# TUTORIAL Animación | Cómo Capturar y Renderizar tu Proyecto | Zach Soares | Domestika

I'll be showing you how to use some recording capture software on your computer so you can capture what you made in Unity and put it online.
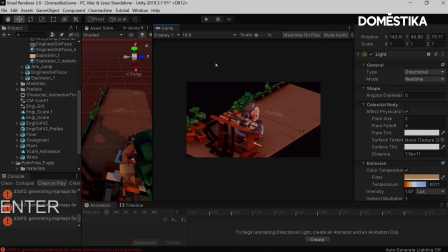15s
So we just need to capture it. The way I do this is I use a tool called OBS. This one is free.
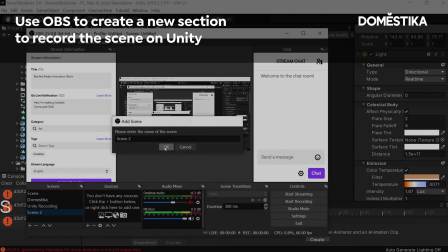21s
So what you're gonna wanna do is create a new section for a new scene essentially, which is what you're gonna be recording for Unity.
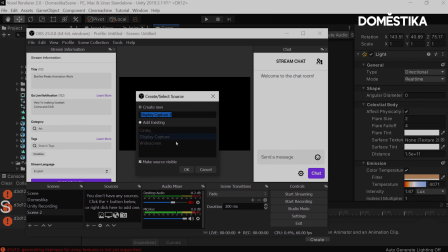27s
You wanna add the source display capture to be that of monitor.
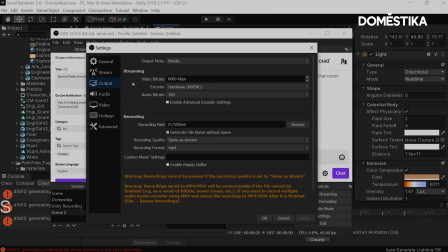33s
In my case, it's the Cintiq. You want to make sure that your output of the recordings can be an MP4. MP4 is probably the best format you can use for outputting to social media and stuff. It converts the best. You want your recording quality to be the same as the stream that you're recording at.
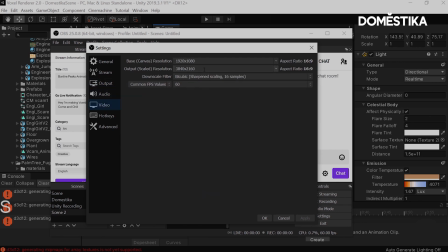49s
Your base resolution to be 1920 by 1080. And you want the output scale to be essentially what is 4K. And that would be at 3840 by 2160. And you want your downscale filter to be bicubic.
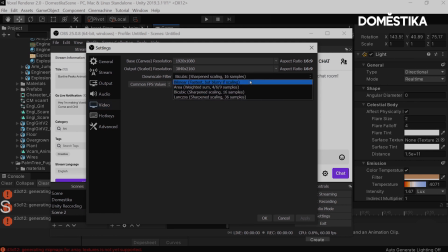63s
It's going to be the, like, the cleanest, like sharpest view, in my opinion. And you want your FPS to be 60.
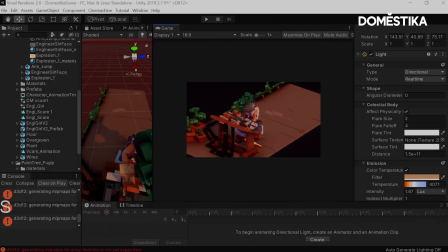70s
This is all like the ideal settings you want for your project. Once you've done that, you can record your scene.
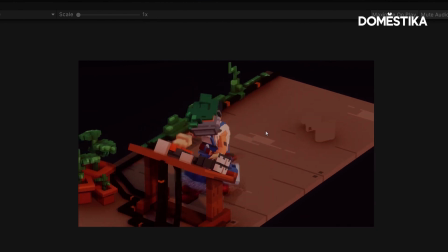77s
So with Unity, the way you're going to want to go about doing this is you want to play the scene. Once you're playing it back, you can start recording.
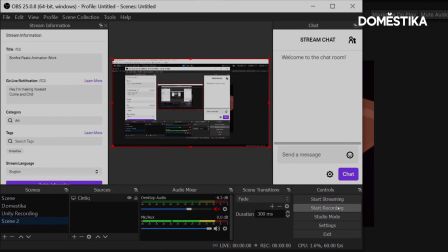84s
With OBS, you can hit the start recording and that'll record your playback.
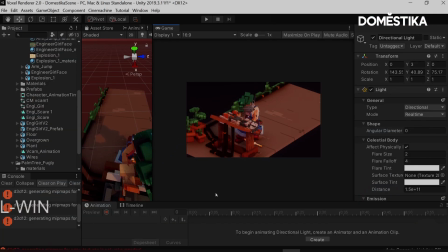90s
So I've recorded the scene now, and what I'm going to want to do is launch After Effects, but you can use other editing tools.
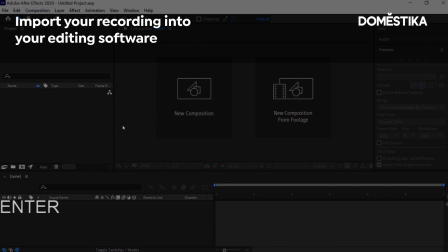97s
It doesn't really matter. Once I've opened up the scene, I just drag in the recording that I just made. You just drag it into the bottom bar here.
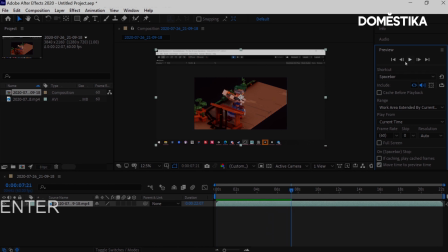107s
Now, before I even do any cutting, I want to crop this so that I can view only the scene that's been recorded. This little space is all that matters to me. So what I want to do, I'm going to go into composition settings.
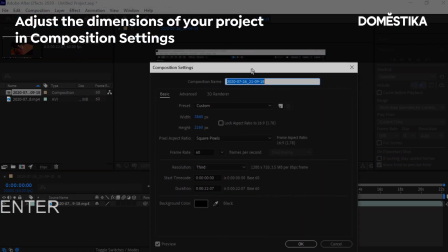122s
And what you want to adjust is the width and height.
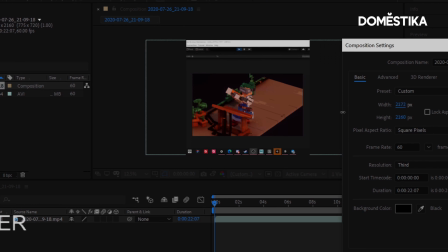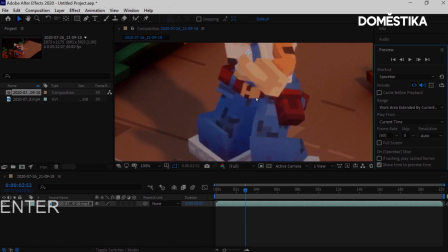132s
Okay, so this is how it would look at its resolution.
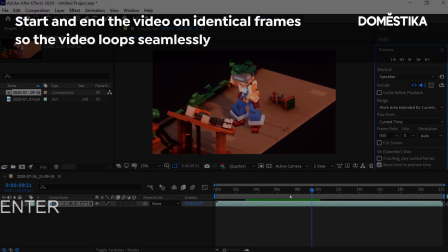135s
All that's necessary for us to do is edit into two identical locations so that it loops seamlessly.
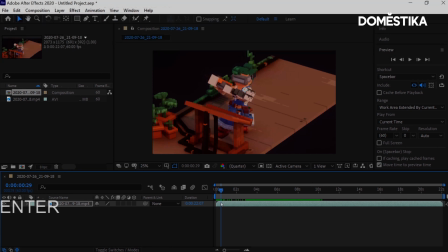142s
And ideally, you want this to last less than 15 seconds. Twitter has a 15-second limit. If I end up making a video that's longer than 15 seconds, it won't loop seamlessly on the application.
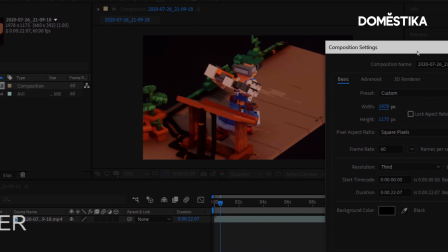152s
I personally like to do squared spaces, so my composition would actually be something closer to this.
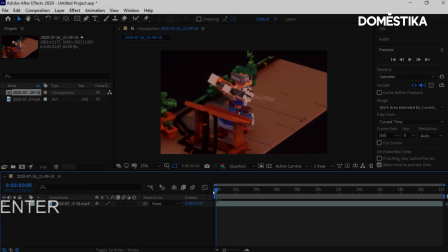158s
The width would be much shorter, and we can actually go with a smaller width when it's almost perfectly squared out, just because we're focusing on the character.
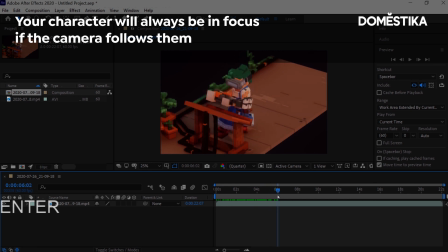166s
And this was the big bonus of the camera following the character. No matter where the character goes, they're always within focus.
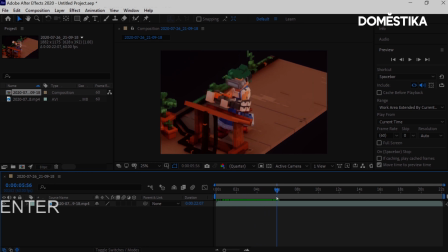171s
So that was the big win, is I didn't lose out on anything here. I can just keep going with it. So what we'll do is now we'll find the locations we want.
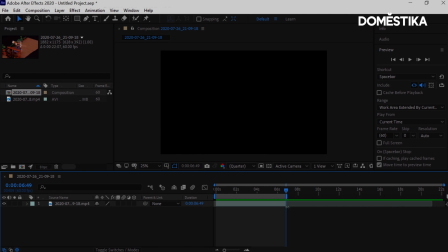187s
And then you bring these bars all the way in. This larger one is really where the cutoff is.
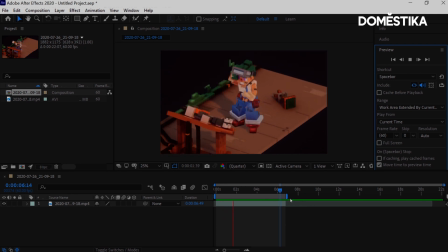192s
After that point, it won't play back. We got it looping smoothly. Look at that. We got our eye. So now once we've done this, we go in composition, we do add to media encoder. This is also an Adobe thing.
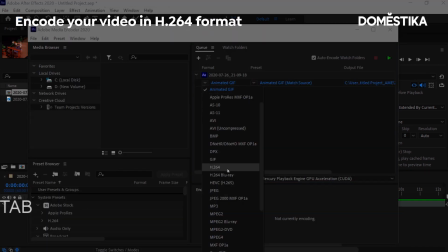203s
What you want to do is set it as H.264 and match the source bitrate.
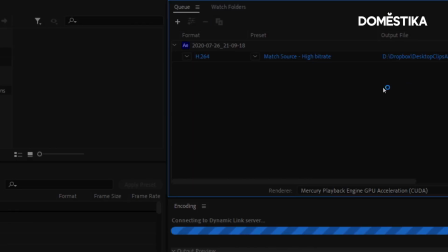210s
Then you click play. Once you select your location and you named it, and it's going to encode it. And that'll be it.
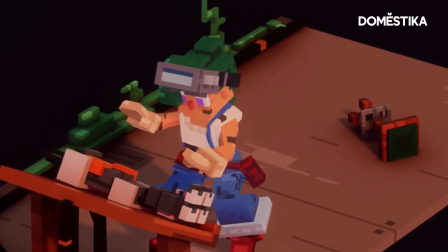I hope you like what I taught you here. But don't forget, there's a lot more to learn. Subscribe to the channel and check my links for my course down below. I'll see you soon.